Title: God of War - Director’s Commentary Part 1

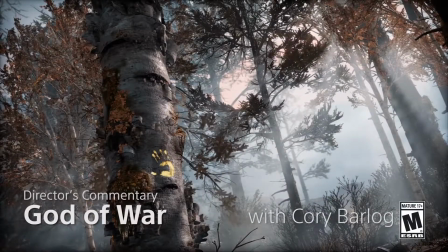Hello, my name is Corey Barlog, director of God of War, and if you have not played God of War, spoilers abound.
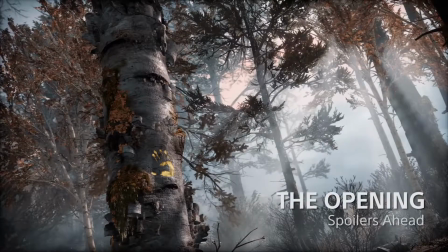Go away. Come back after you finish playing, and then I'll give you a little insight on how we made the game.
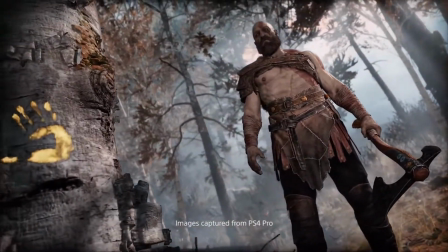Alright, so here we are at the start of God of War.
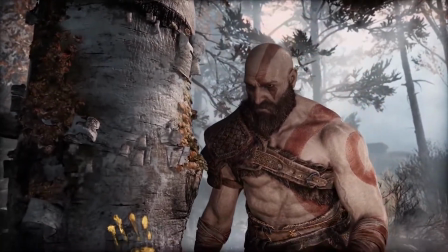This opening sequence actually came about a little late.
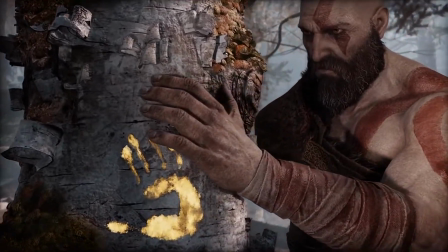We knew the opening level, but the opening sequence of Kratos at the tree and kind of having the quiet,
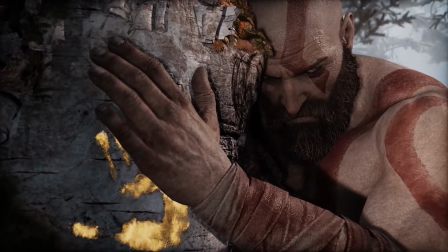solemn moment was a lot of discussion for us to figure out, the right moment to start this game.
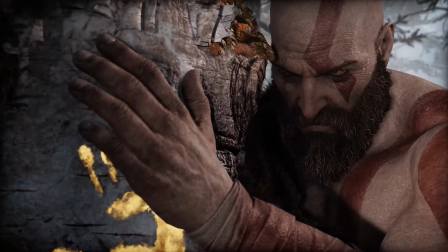And it needed to be not a big, bombastic action moment to really show people that things are different.
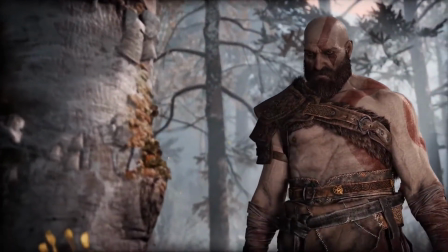We needed to show them that, Kratos has a little bit more going on in this game than any of the previous games.
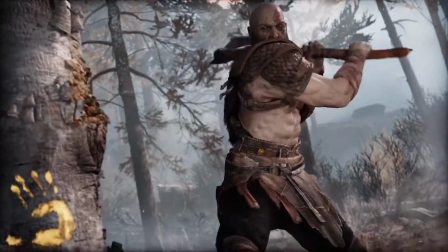It was important that you actually use the button to chop the tree down.
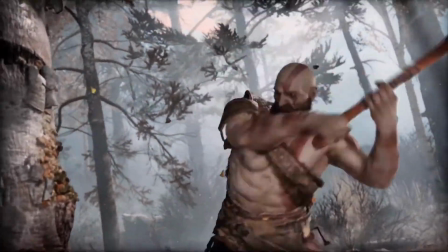Another thing, spoilers, the chopping of this tree down is Kratos' wife, Faye.
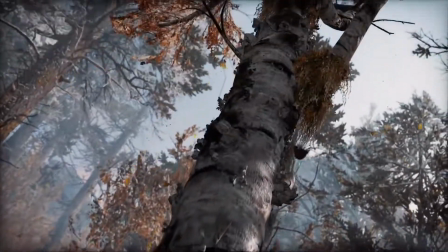She had selected these trees, and these trees are very specific in the stave, the magical stave that is protecting their forest.
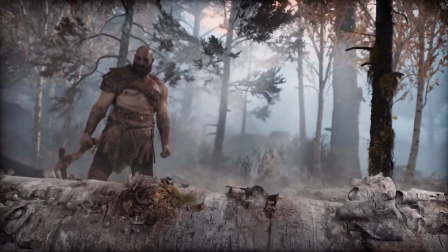She knew cutting this tree down would make them exposed to the entire Norse pantheon,
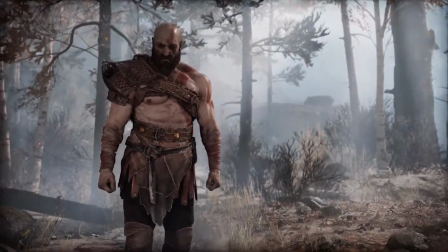to everyone on the outer world, and that was her way of saying that, Kratos sometimes likes to procrastinate, and given the opportunity,
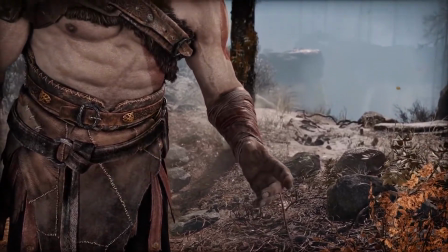he's going to just stall as much as possible. And he's unaware of this, which is why he even tells his son, you're not ready.
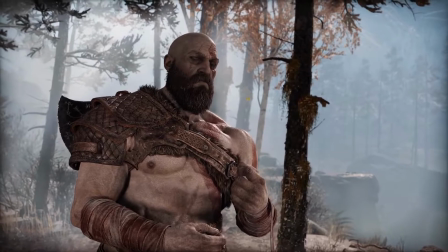This moment, this is really cool. I really wanted more of these kinds of moments throughout the game.
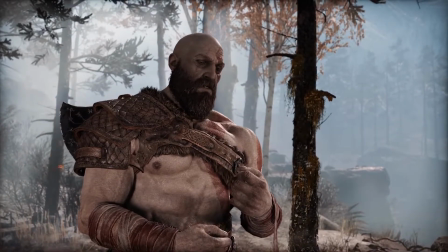The theme of the wounds that will not heal. So these burn marks on his forearms
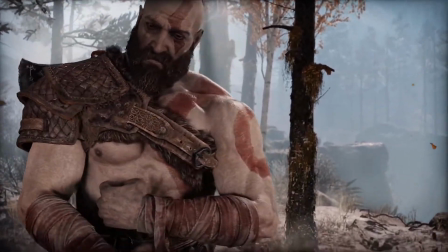have not healed since they were seared on his forearms all the way back in the first God of War game.
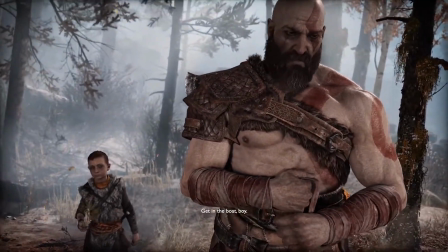And now he's even unable to Get in the boat, show boy. his son just the wrapping of that, which is,
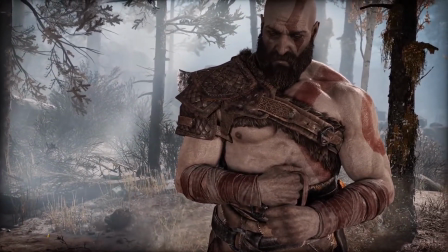wordlessly explaining so much of this relationship between these two characters.
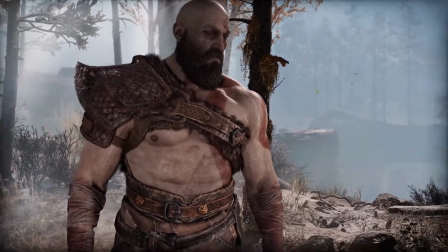And I said this before, but this is such a blatant inspiration from Mando.
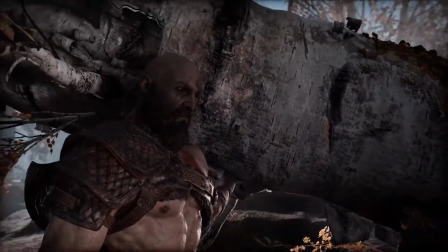That when I was a kid watching that movie and seeing Arnold carry this giant tree.
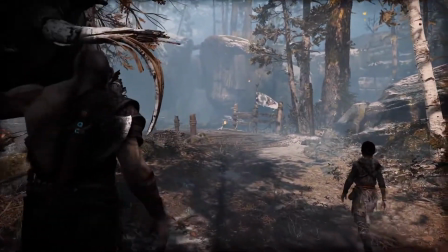And the first tree that they gave me was really small and normal size,
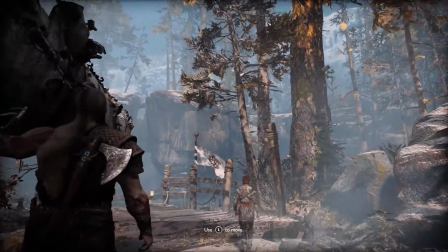and I kept saying bigger and bigger and bigger, and I wanted to go even bigger than this, but at that point I think they cut me off and kicked me out of the office and said,
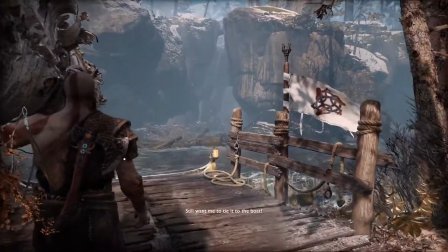we're just not going to listen to you
anymore. Still want me to tie to the boat?
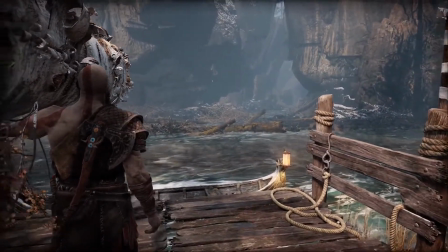But I wanted it to feel like, there's Arnold carrying a tree, but then there's, Kratos carrying just massive tree.
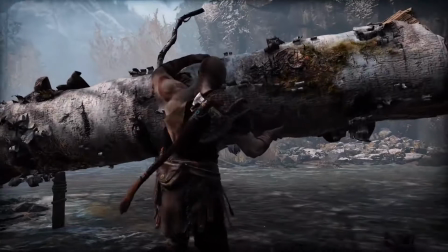And, of course, his son completely unfazed, right? Because he doesn't know anything more than just dad is dad, right?
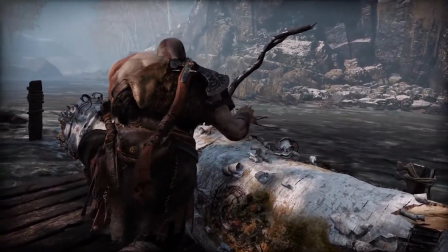He's always been strong. No big deal.
Boy.
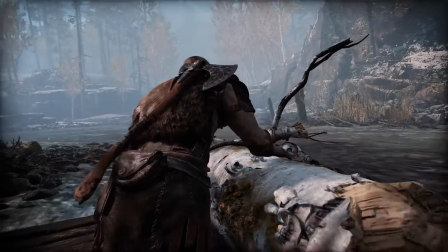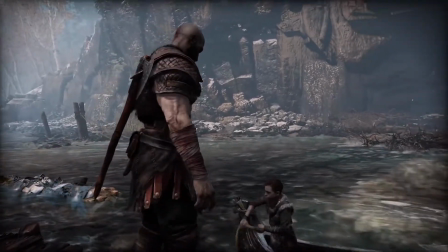I like the slowness of all of this,
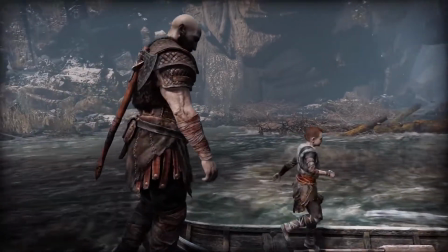just kind of That is enough. doing very everyday things, chopping a tree down, lashing it to a boat,
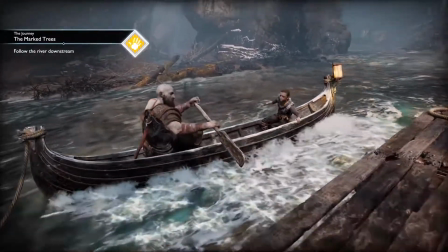going down the river, but still giving you those sort of quiet,
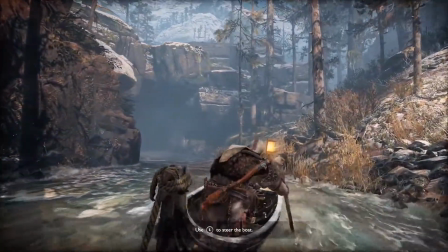softer moments that help build towards what this eventually will become.
What?
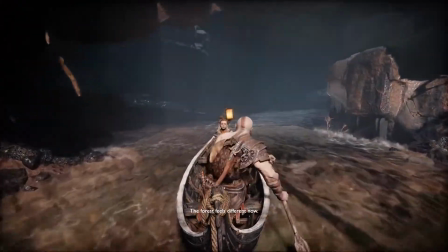Did something change? The forest feels different. Everything is different, boy.
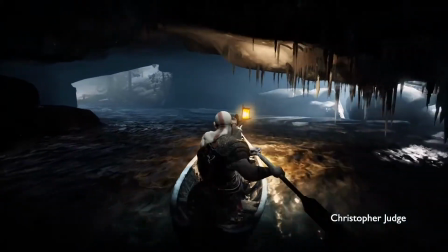This line, Time to dwell on it. Yes, sir. so much weight behind this line.
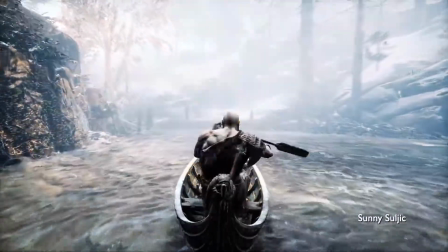This is like that line at the beginning of Iron Man 2 when Don Cheadle is War Machine, and he pretty much just says, what are you doing
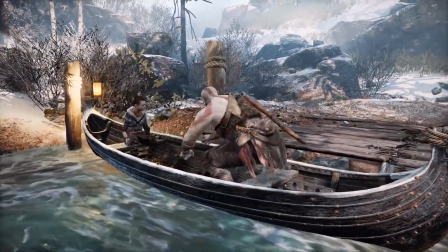here? I'm here to deal with it.
Let's move on.
That line is all about that sense that everything has changed.
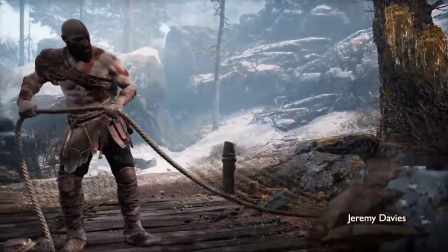It's a communication to Atreus as much as it is to the audience. Everything's different.
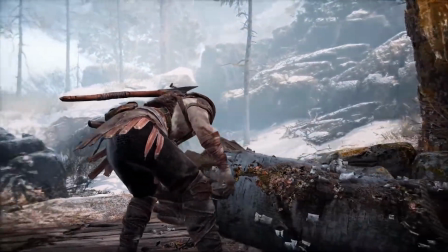Try not to dwell on it.
Take in the experience. Roll with us on this ride.
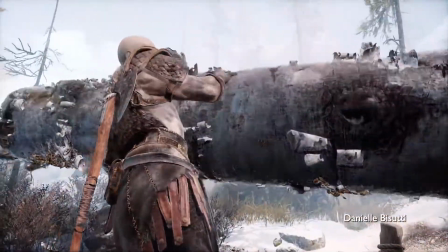Danielle Bisutti. Oh, so brilliant as the Witch in the Woods, or Freya.
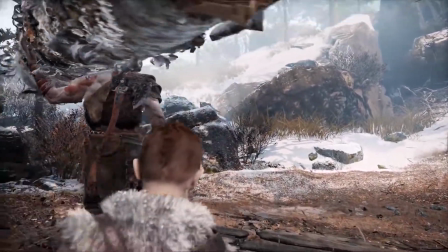Spoilers.
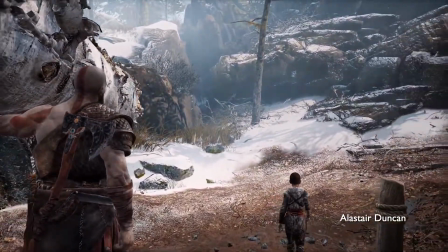And here, very important that this is the moment of quiet. There is no music.
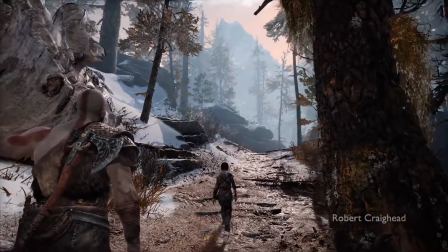It is the sounds of their feet crunching against the leaves as they walk up in silence, right?
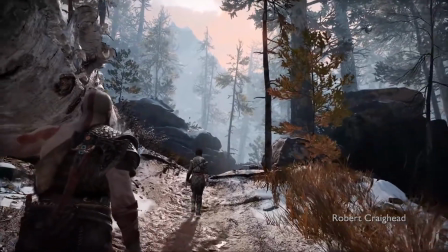This is, neither of them really knows how to relate to each other.
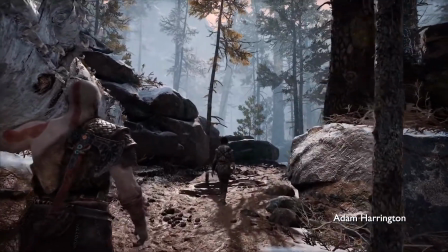This is the slightly uncomfortable silent moments as you're slowly beginning to understand that something else is going on.
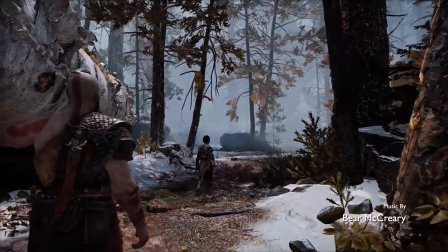And if you've never played before, you still are wondering, okay, so what is happening?
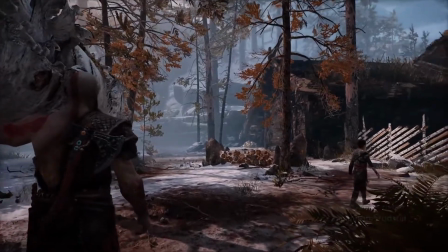If you've not experienced any spoilers from the internet, it is a surprise when you first see Atreus walk through the door and see what really is going on.
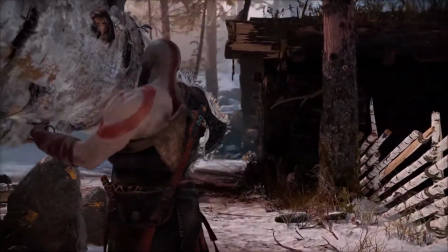That was the last.
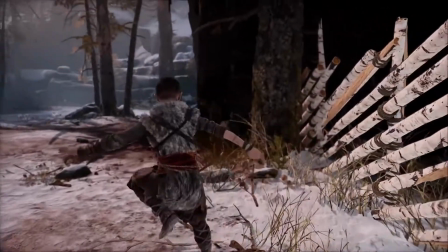Then he just goes and tears this tree up. In a few minutes, the whole thing is broken down. See?
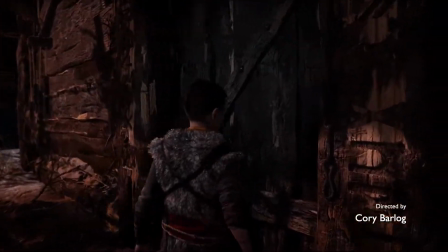Gods can chop wood fast. Oh, I love this little breath.
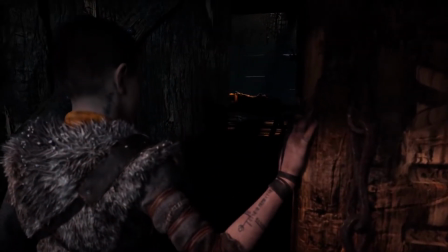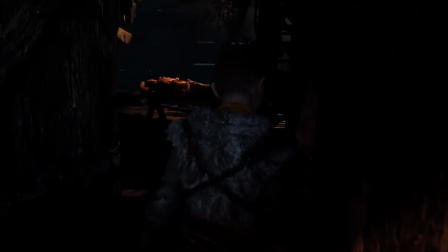Just stealing himself before he walks in.
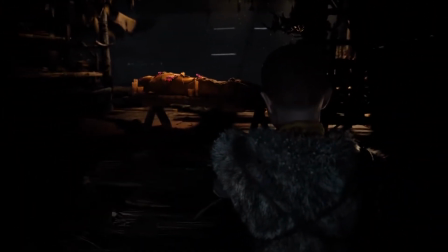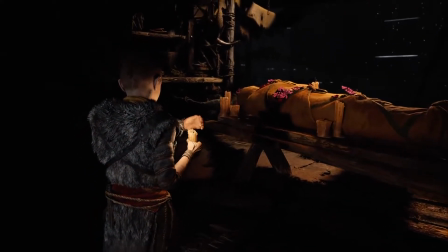And so much of,
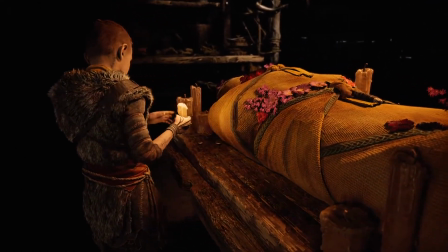what we had done is being open on the set to try to figure out what works best.
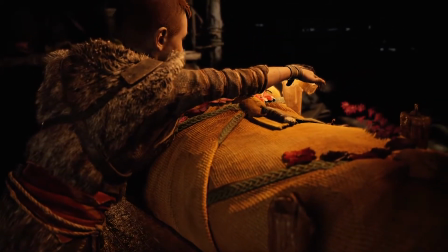And this sort of abbreviation of the Viking prayer for the dead was added on the set when I was just like,
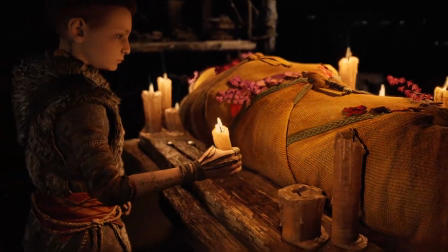I don't really want him to do the whole poem because we're taking place in the time before the Vikings.
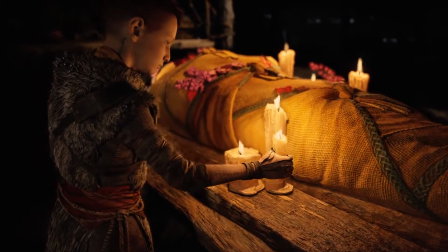So I'm imagining this is kind of the Strawhenge to the Stonehenge version of that full poem.
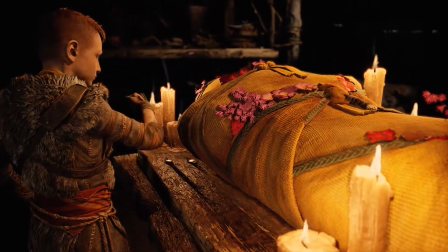And really all he's doing is calling out to his mother and his father as she's being ushered off.
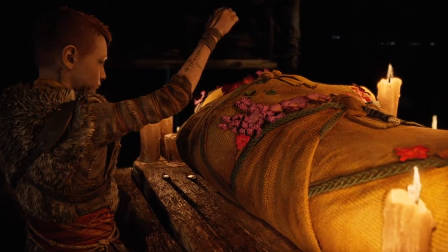He's laying down mistletoe.
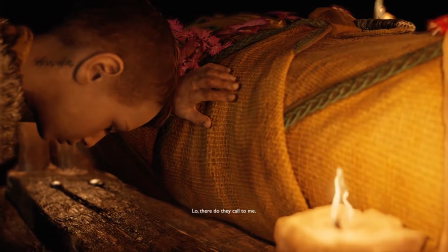Oh, there do they call to me. Oh, there do they call to me. Oh, there do they call to me.
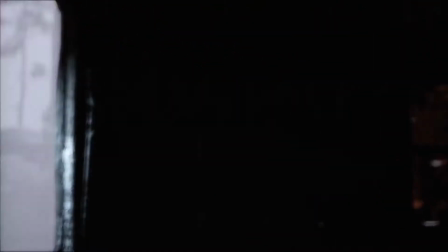We had a bug for the longest time where in the middle of this sequence, the model would just jitter a little bit so everybody would be like, she's not dead.
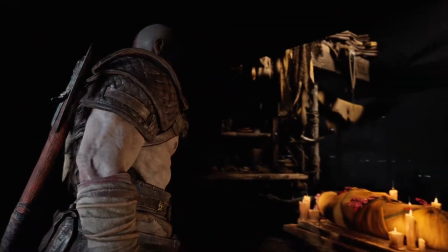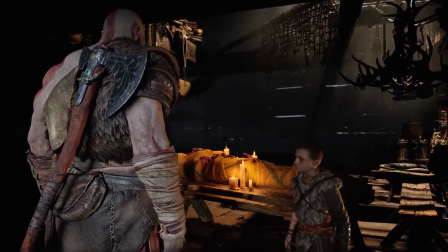She's ready.
And this part coming up is so beautiful.
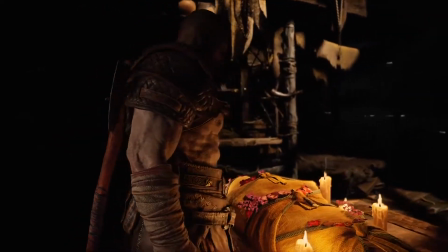Ivor's music is just astounding. I mean, Bear did an amazing job on this score.
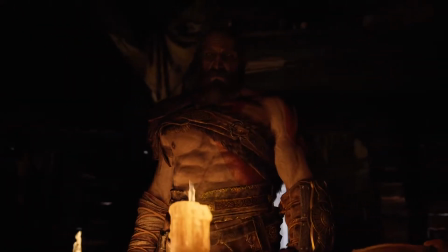This moment, the first time he gave me the first draft of the score, and we put it to the rough animatic of this,
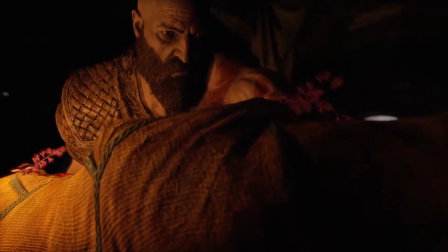Kratos' sort of true desires right here.
Find your way home. You're free. You are free.
That's all he wants. Like, she got what he could never get.
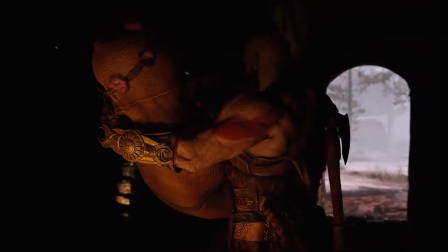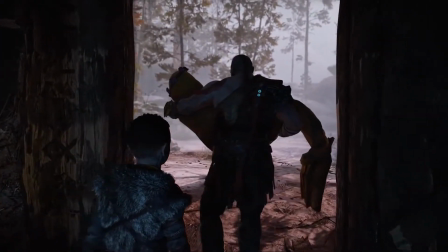It's interesting because we didn't do a lot of modifications on this.
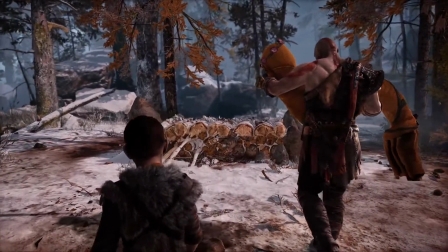Once we had done our pre-visualization of this scene, it ended up being almost exactly as we first realized it.
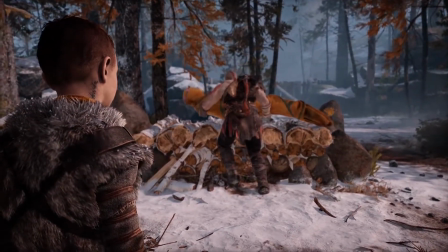The only changes were getting the camera to work really well over the fires. That was the big trick.
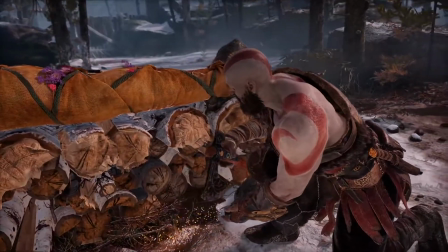Like, orchestrating all the complex camera moves with these big objects all over the set was definitely one of our biggest challenges.
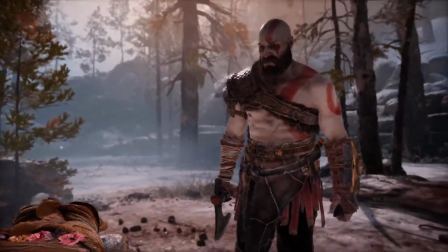And then also not feeling like you're getting dizzy from moving the camera back and forth and back and forth.
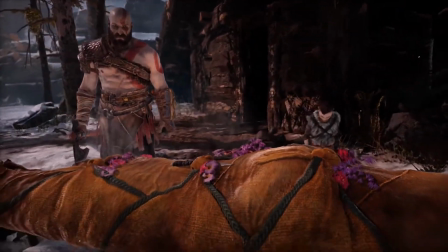The initial previs we did was a lot longer, and we kind of, before we got on the set, started cutting it down. It was definitely a part of me that felt like maybe this was a little too fast, but I think it ended up working overall for the pacing.
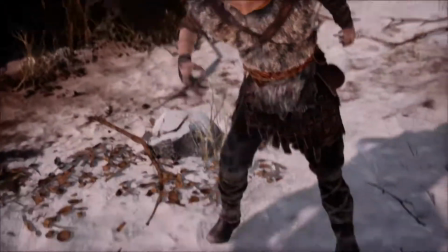But I really wanted the fires to burn for a little bit longer, the knife could heat up, and then he grabs it, but I think it still works.
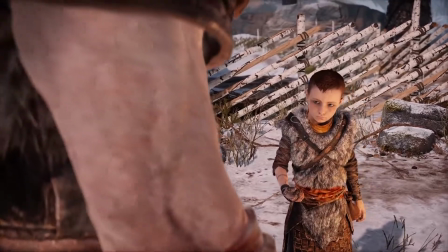I love this.
I'm sorry. I'm sorry.
He apologizes for getting burned.